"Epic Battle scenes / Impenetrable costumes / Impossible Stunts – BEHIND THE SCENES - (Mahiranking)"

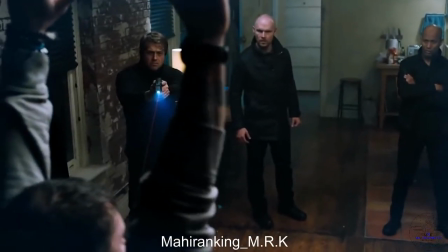[28:40]
1 vs. 3 hardly seems fair,
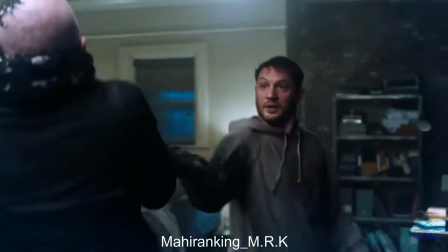[28:43]
except for when the 1 actually turns out to be pretty fine on his own thanks to the power of Venom.
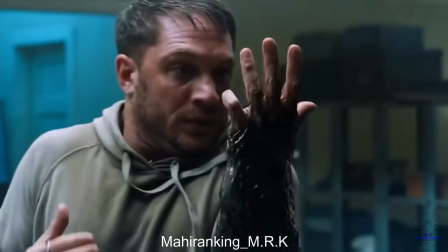[28:49]
The CGI in this scene is key for showing the surprising and powerful transformation Tom Hardy goes through.
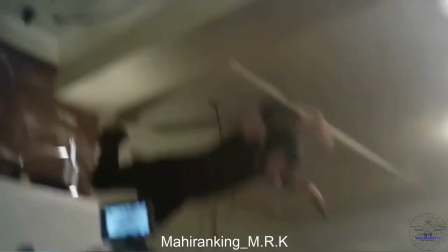[28:56]
A whole lot of stage combat and practical effects contributed to executing the battle so well.
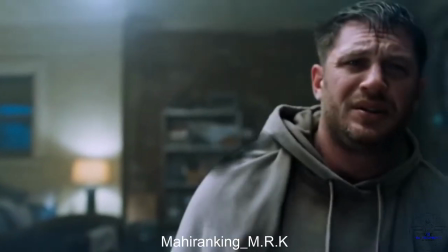[29:03]
As he slowly discovers the sheer amount of power he has, Tom Hardy looks a bit crazy staring down at his fist as if it were a monster.
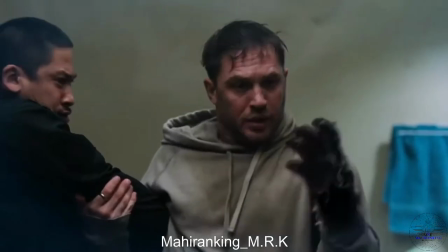[29:12]
And to be fair, with the CGI, monstrous is a pretty good descriptor for what we end up seeing.
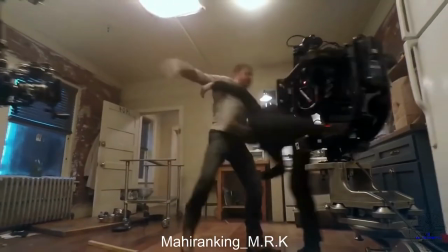[29:19]
Part of what makes the CGI so effective is the fact that Hardy performed each of these scenes with 100% commitment,
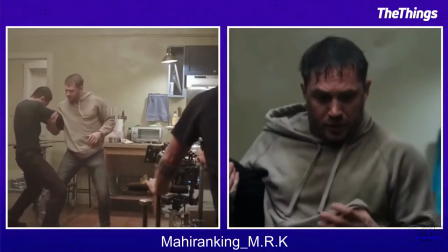[29:27]
especially when he was embodying Venom.
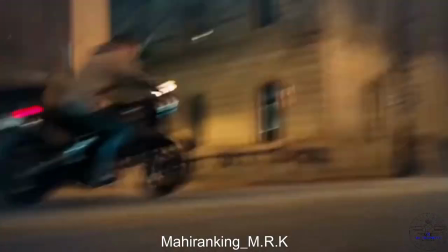[29:30]
The motorcycle chase scene is one of the most complicated sequences shot for the first film, and an epic point of action.
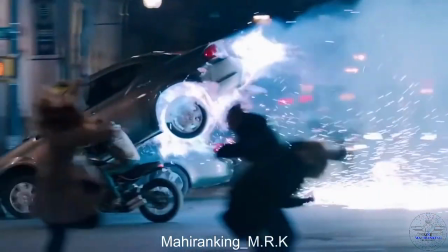[29:38]
While the scene itself only lasts a few minutes, before filming even commenced,
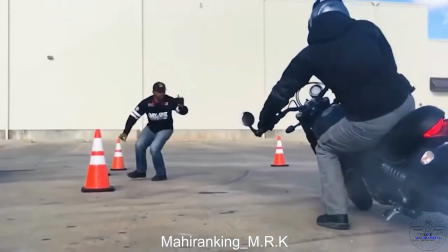[29:43]
planning happened for months to make sure it could all be carried out efficiently while making sure the epic footage was still captured.
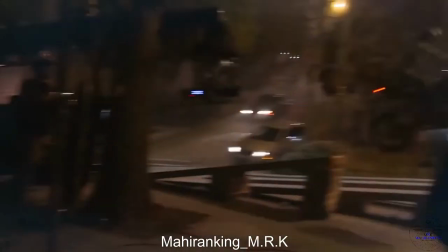[29:49]
What's even crazier is that the whole chase was actually filmed,
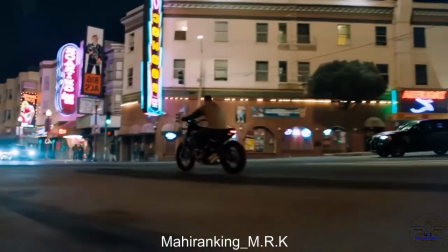[29:54]
and CGI was what managed to weave the whole scene together seamlessly, and with impressive detail no less.
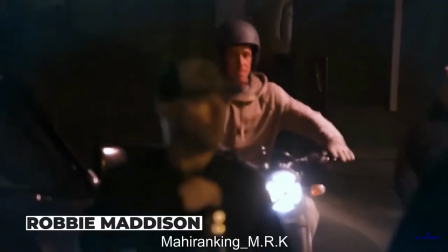[30:01]
Stunt doubles took over for the actual riding on the streets. Robbie Madison and Joe Dryden performed legendary motorbike stunts.
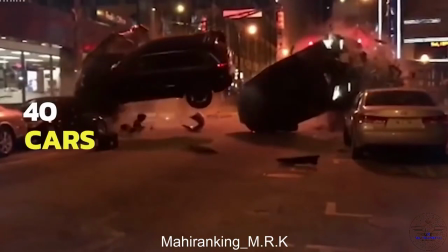[30:08]
Considering all the planning, it's no surprise about 40 cars ended up being used and inevitably destroyed over the course of filming.
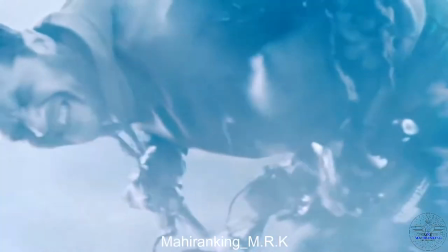[30:17]
While CGI did amp up the look of this nosedive through flames,
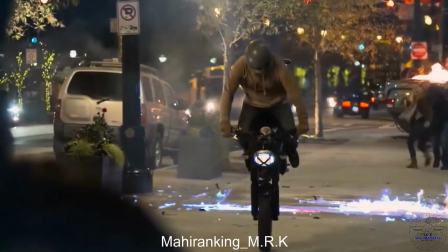[30:21]
stunt performer Dryden really did whip through fire to make sure the team had the best shot they could get.
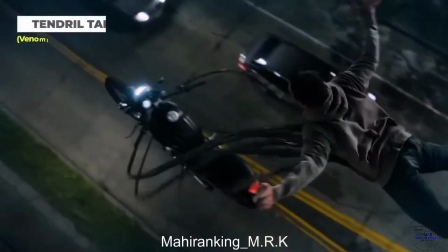[30:27]
To be perfected of course with special effects. We get to see the Venom tendrils in full force when they bring Hardy's character to safety.
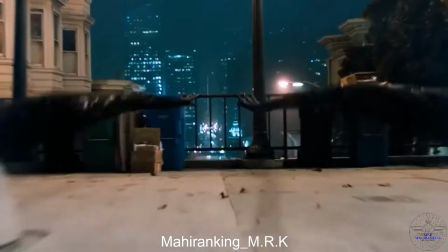[30:35]
Well, as safe as someone can be whipping through the city on a motorcycle.
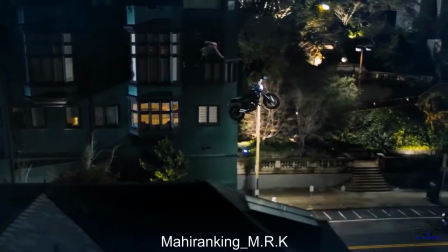[30:40]
Filming in studio saw the actor maneuvered by a harness to move from floating in the air to regaining control.
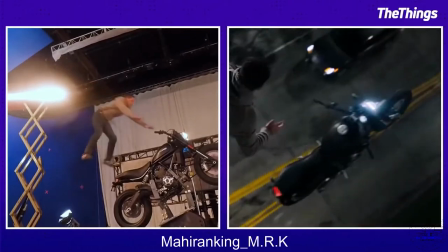[30:47]
But the moment CGI came into play was when the scene really came to life.
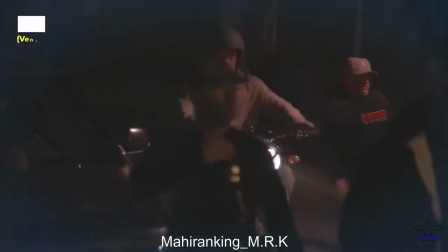[30:52]
Robbie Madison looked danger straight in the face when he was preparing for the huge jump on the famously steep bullet hill.
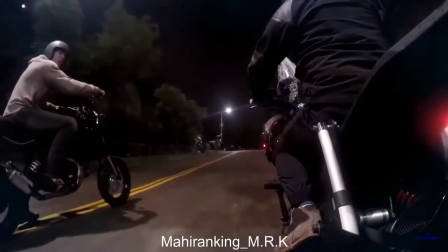[30:59]
This was actually the performer's very first jump in America and was it ever a cool one.
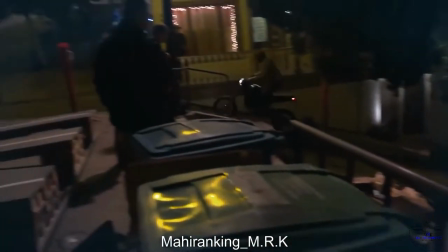[31:05]
Since the team was limited in how many times the stunt could be performed, they needed CGI to make sure the scene looked good in the movie.
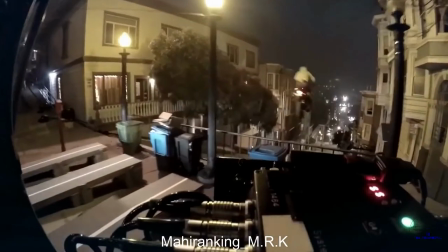[31:12]
After three stunt jumps, Madison was able to really hear the sounds of the cars crashing and the intensity of the whole experience hit him.
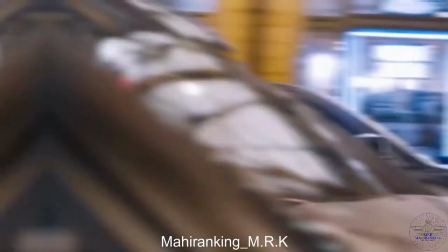[31:20]
The effects added in post made the jump look even more legendary. For the wicked motorcycle sandwich, the performers were in real cars,
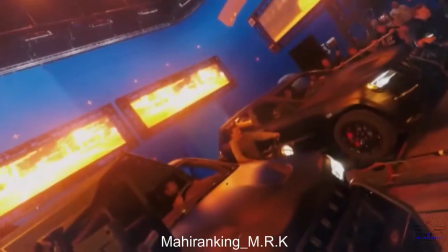[31:29]
and Hardy was actually on top of a motorcycle, but the whole scene was filmed while the vehicles were stationary.
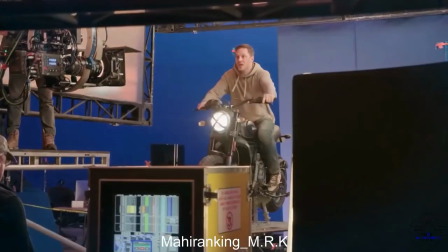[31:35]
Filming with a blue screen behind them, Hardy had some good opportunities to really perform while on the motorbike,
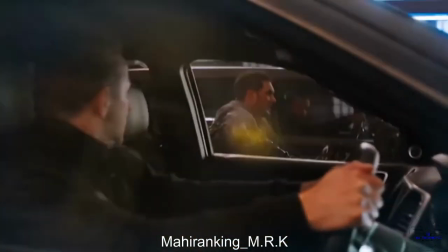[31:41]
and all the while, not having to worry about his own safety. The CGI fills in the blank adding the scenery and effects to amplify the intensity of this moment.
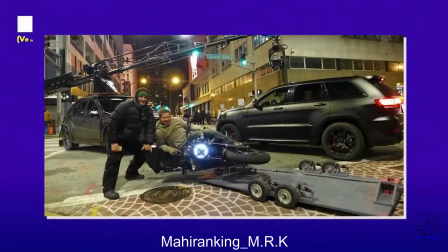[31:50]
This motorcycle slide is nothing short of impressive. The two weeks spent to create a specially designed metal plate for the motorcycle to attach
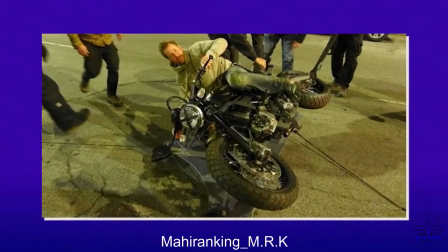[31:59]
to in order to safely whip around with such speed was well worth the effort.
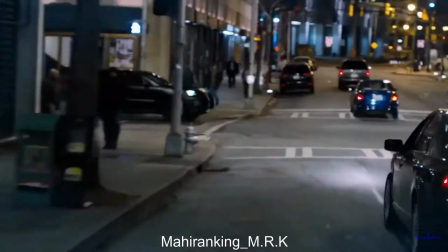[32:04]
The experience of filming was pretty wild, and the final result adds a really cool unexpected moment to the whole sequence.
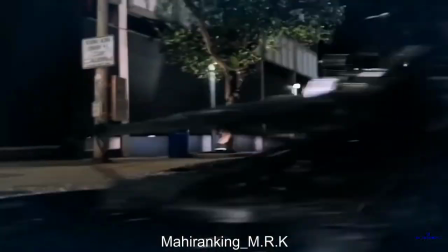[32:11]
The visual details of Venom really complete the masterpiece.
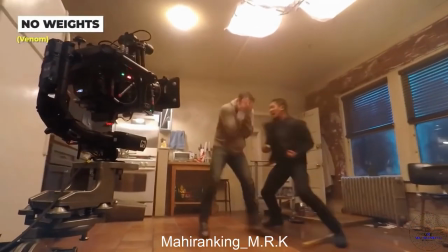[32:16]
This apartment fight was pretty wicked, and included the vicious weight-throwing move.
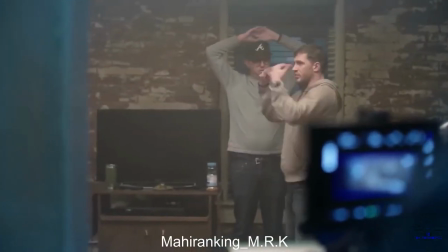[32:21]
Luckily, the actors weren't in any actual danger, since there weren't any real weights on the set.
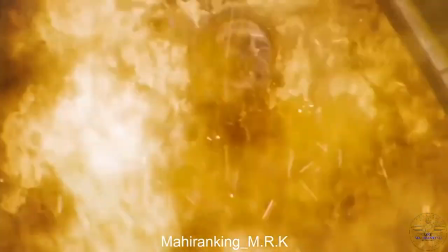[32:27]
CGI isn't just used for big explosions and out-of-this-world creatures.
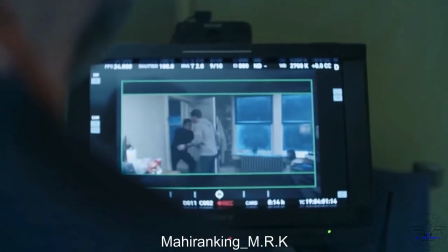[32:31]
Sometimes generating images for more typical or practical effects is what's needed.
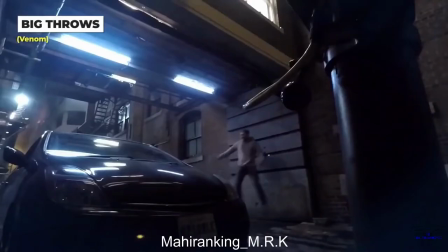[32:36]
With major throws come a whole lot of wires and harnesses.